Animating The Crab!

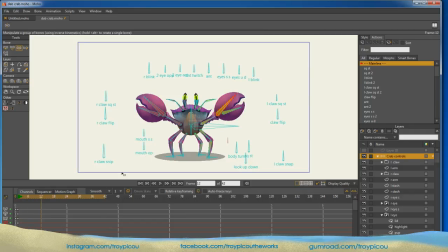284s
And so now if I come to 12, let's say, or let's just make it like a run cycle here. So one little thing that we could do is, let's say we cross these two bones right here.
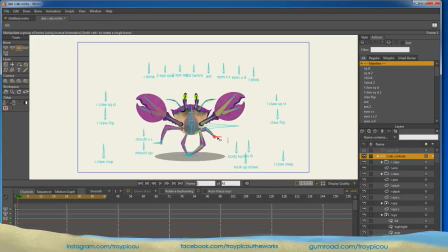301s
So I got the opposites, and we kind of meet in the middle. So that's going to be frame 1. Let's put his claws up. Okay. And let's go to 12, and let's change them out. Let's put this guy down.
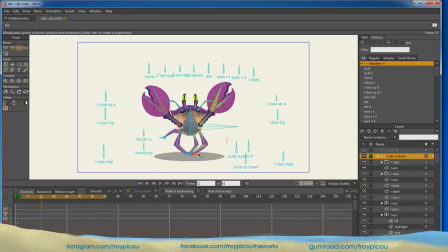319s
Let's put this guy up, this guy down, this guy up. So now we got the opposites going. So now we got this motion. Now see, I don't have the auto key on, So it's only recording the actual bones that I move.
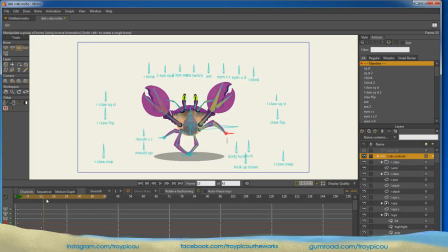338s
So let's come back over here.
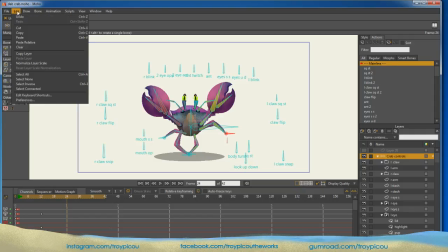340s
Let's say to 24, and we can copy all of those, and we can paste it again so we can make a loop.
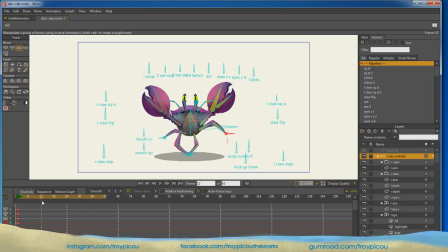350s
Okay, so right here, let's say right here, we want him to come down, and then he's going to push back off. So if we were alt click on the timeline,
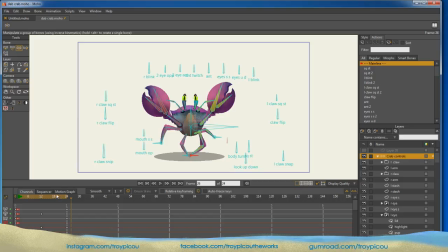370s
we can shorten the timeline, and that'll become our loop region, this gold area or whatever color you have as your accent color. That'll become the loop region now. So as you can see, he's doing that. Now that doesn't look too good, but we'll get there. All right, we'll give him some more life.
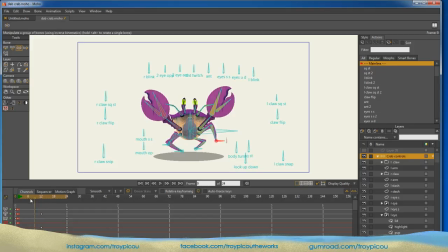386s
But there you go. You can see he's doing that. So I would think that maybe here, as he comes down right here, maybe he's squashing down. Maybe he's not so far down right there, but he's squashing down here, right?
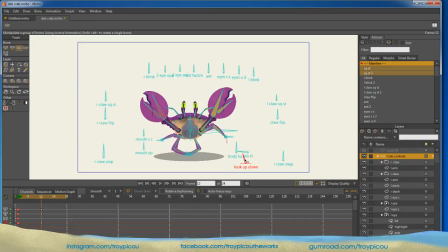406s
Maybe he looks up a little. Already right there, you're seeing some more life added to him. Maybe his eyes, when he hits, as on this rig, we got the opposite eye blinks.
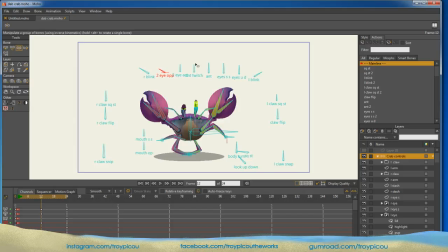424s
The smart bone actually drives other smart bones to do different things. Maybe the antenna come down when he hits. Maybe they're up at the beginning. So now, it wasn't on one.
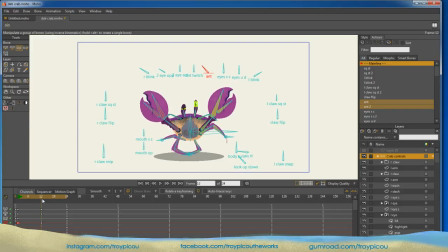443s
So now, when he comes down, goes down, and then he pops back up. So to add some more dynamic to this, maybe when he comes down here, we got squash and stretch on the claws.
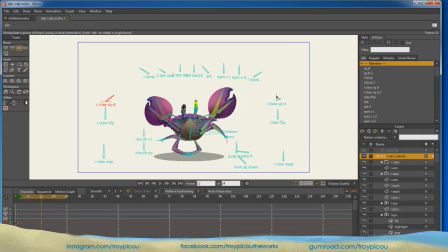459s
Maybe his claws squash down as he's hitting to show more impact, right? And then when he comes up, maybe they stretch out just a little like that.
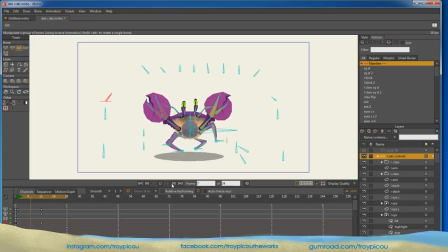So let's actually speed it up. So we'll select all the frames here. We'll pull it into about 18, okay?
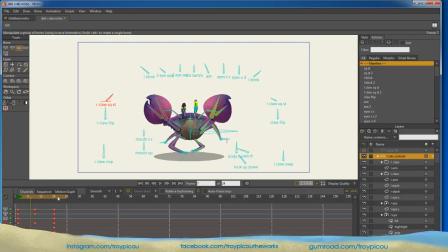491s
And then we'll alt, and we'll click right at the 18 to make it loop again. I like that a little faster like that. Now I'm not digging this because when he loops, it's not the same as the first.
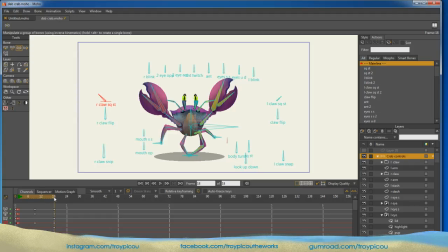506s
So let's copy it, edit, copy, let's paste it back here, edit, paste, right there. All right, so now the claws are the same, and that gives us a little bit better loop right there as he's running across. Comes back to our normal. So let's say we wanted to pop back a little quicker.
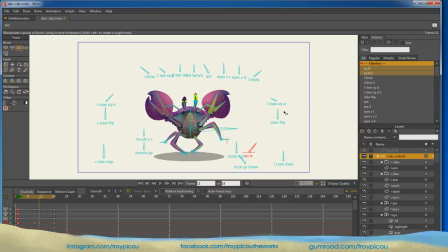526s
So right there, let's stretch him out, and then let's stretch out our claws right there.